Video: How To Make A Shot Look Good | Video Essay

Why do Hollywood films look like that? And how come my film doesn't look as good? I'm sure you've asked yourself this question. I know I have. So what I'm going to do today is try to analyze a bunch of Hollywood films and try to realize what makes them actually look good and try to break them down and use these elements to put them in our own films to make them look better.
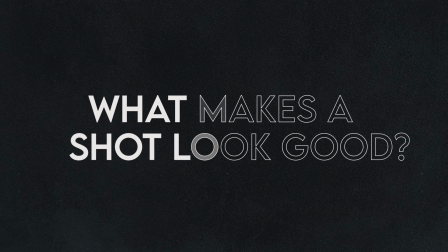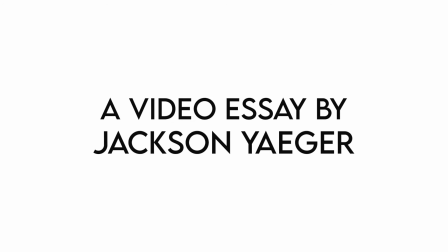First, let's look at last year's Oscar winner for Best Cinematography, Mank.
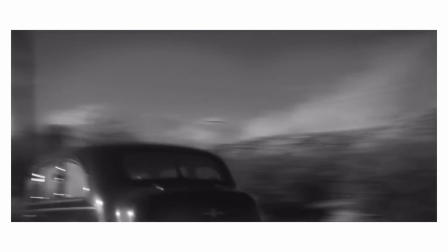42s
Mank will be good to look at first because it's in black and white, which removes all aspects of color, so we can just examine how it is shot, which includes lighting, camera angle, and composition.
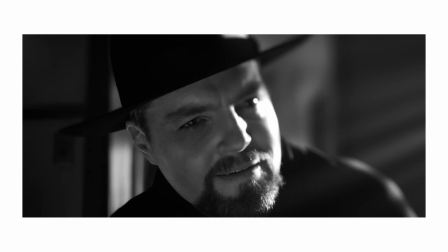51s
Now, why does this shot objectively look good? Let's analyze it.
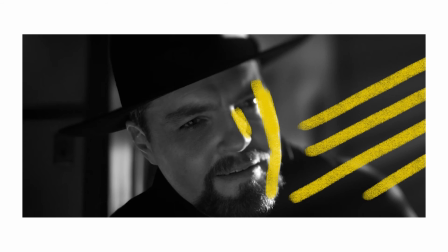55s
The lighting in this shot is coming from the character's left, creating stark contrast on the character's face, which provides depth and shape to the face.
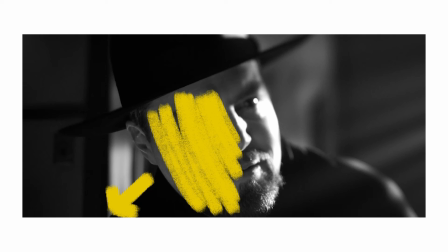62s
We could also see that the shadow side of his face is towards the camera. This is seen in many cinematic films, and I believe this tip can help make any shot look just a little better.
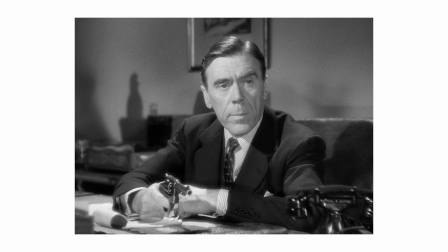70s
When we look at old films, it looks very flat because the lights were generally right next to the camera.
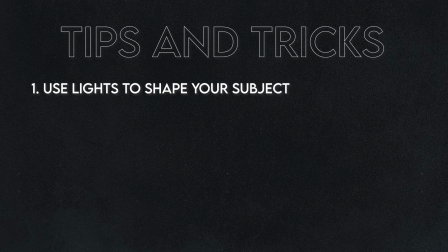75s
So next time you're lighting your subject, pay attention to where the light is placed, and try to make sure it's on the other side of the line so that the shadow side of the character's face is towards the camera.
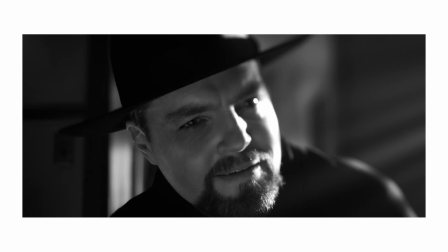83s
Now, let's talk about composition. This shot is a close-up on our character. He takes up the whole frame, which gives him importance. This also adds detail and crispiness. Another thing we could see in this shot is the use of a blurry background or depth of field.
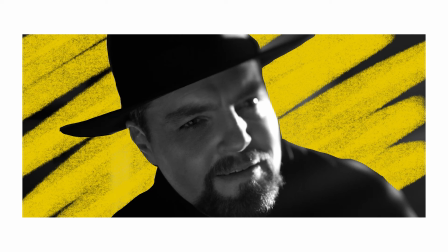97s
A lot of cinematic films use a shallower depth of field.
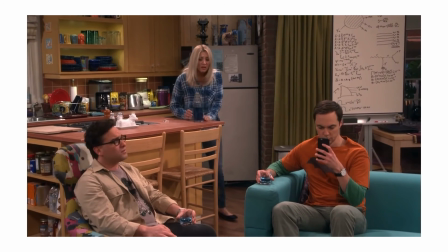100s
For example, when we look at something less cinematic, like a network TV show or soap opera, we can see that depth of field is less commonly used.
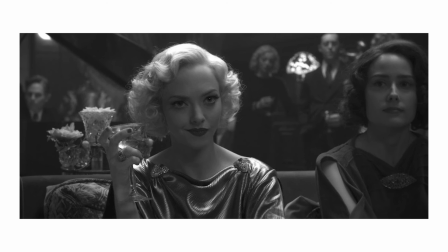107s
This is another shot from Mank. Here we can see the use of contrast to show importance. The use of the dark background against her white hair brings her out of the frame. Again, we could also see that the shadow side of her face is towards the camera.
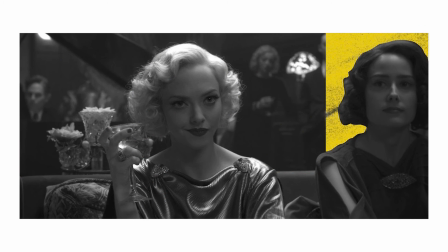119s
The background is blurry, and there is attention to where the subject is placed in the frame.
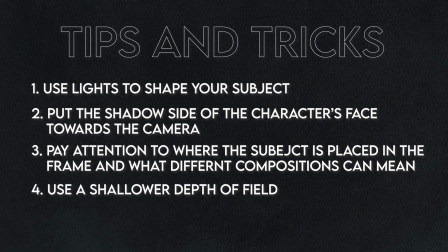Now let's look at something a little more colorful. A common trend that is seen in many good-looking films is the two-color rule.
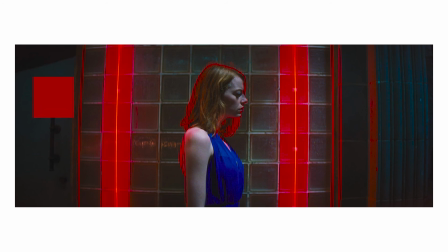135s
In this shot, for example, the two main colors are red and blue. This can be used to give importance to the colors in your film.
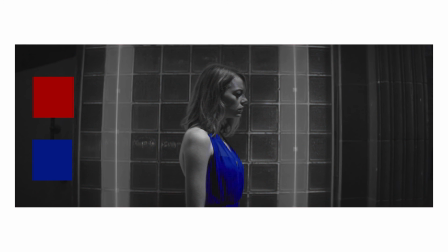140s
This can also create contrast between the background and the character, similar to the dark versus light that we just talked about.
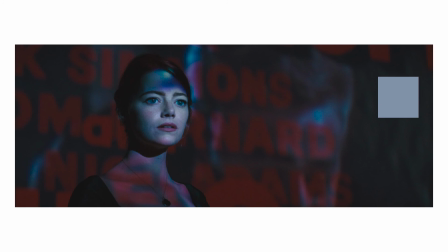145s
Color is used a lot in La La Land and other films. Be sure to keep color in mind in your own films.
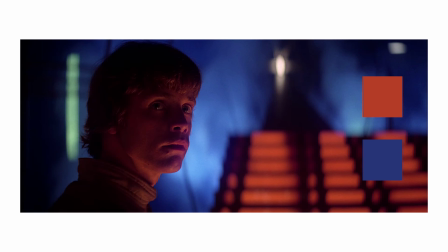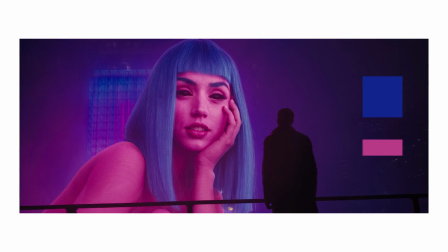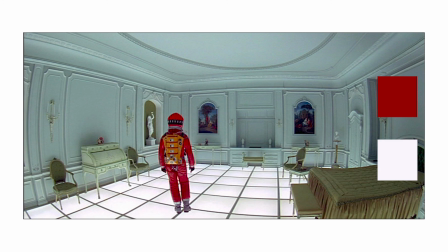To recap, let's go over everything that we've learned so far. The first tip we talked about today is to use lights to shape your subject.
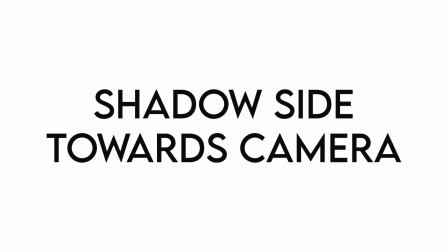175s
You can move the lights around your scene to try to get the most dynamic and best looking shot. Speaking of lighting, another quick tip is to put the shadow side of the character's face towards the camera.
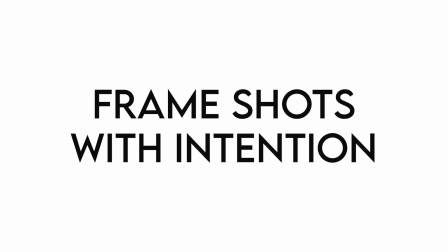184s
Also, when framing your shot, try to pay attention to where the subject is placed because different framings can mean different things.
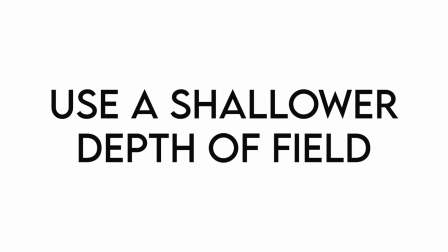190s
To get a more cinematic look, try to use a shallower depth of field. This means opening the aperture and having a more blurry background.
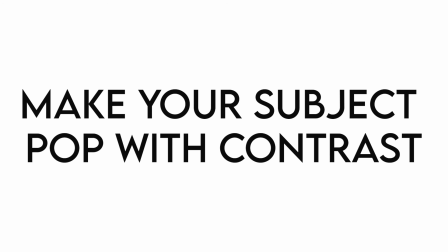196s
Another tip to make your subject pop is to use contrast. Try to put bright things on dark backgrounds or dark things on bright backgrounds.
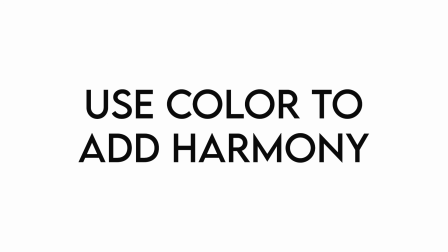203s
Another way to do this is by using color. When setting up your shot, try to have one dominant color and one color for support or harmony. You can definitely go over this two-color rule, but try to keep a common theme. One YouTube video that came out while I was actually editing this puts all these tips together and tries to recreate famous Hollywood shots.
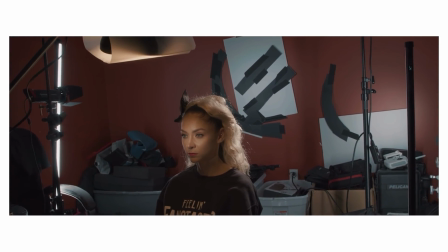220s
This video is really helpful and inspiring to watch because it shows how you can make something look good and Hollywood level with a small budget and some creative DIY skills.
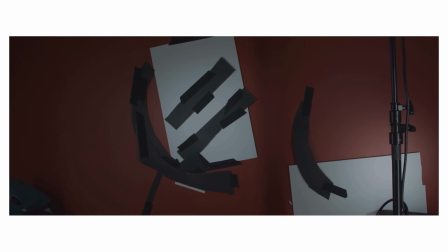228s
I would definitely say to go give it a watch. For those watching on YouTube, I'll put the link in the description.
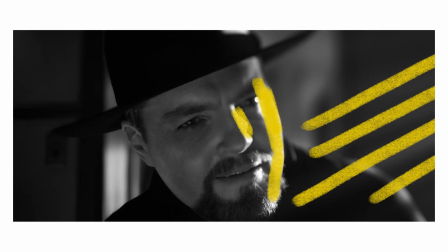232s
In the end, I hope you've learned something today. I know I've learned a lot of tips that I did not know before, and I'll definitely be using these tips in the future.
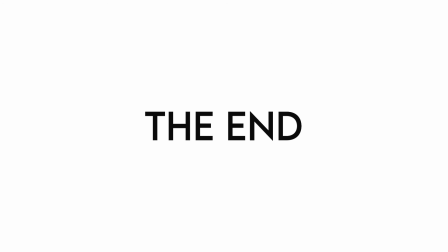239s
I've been Jackson Yeager, and thank you for watching.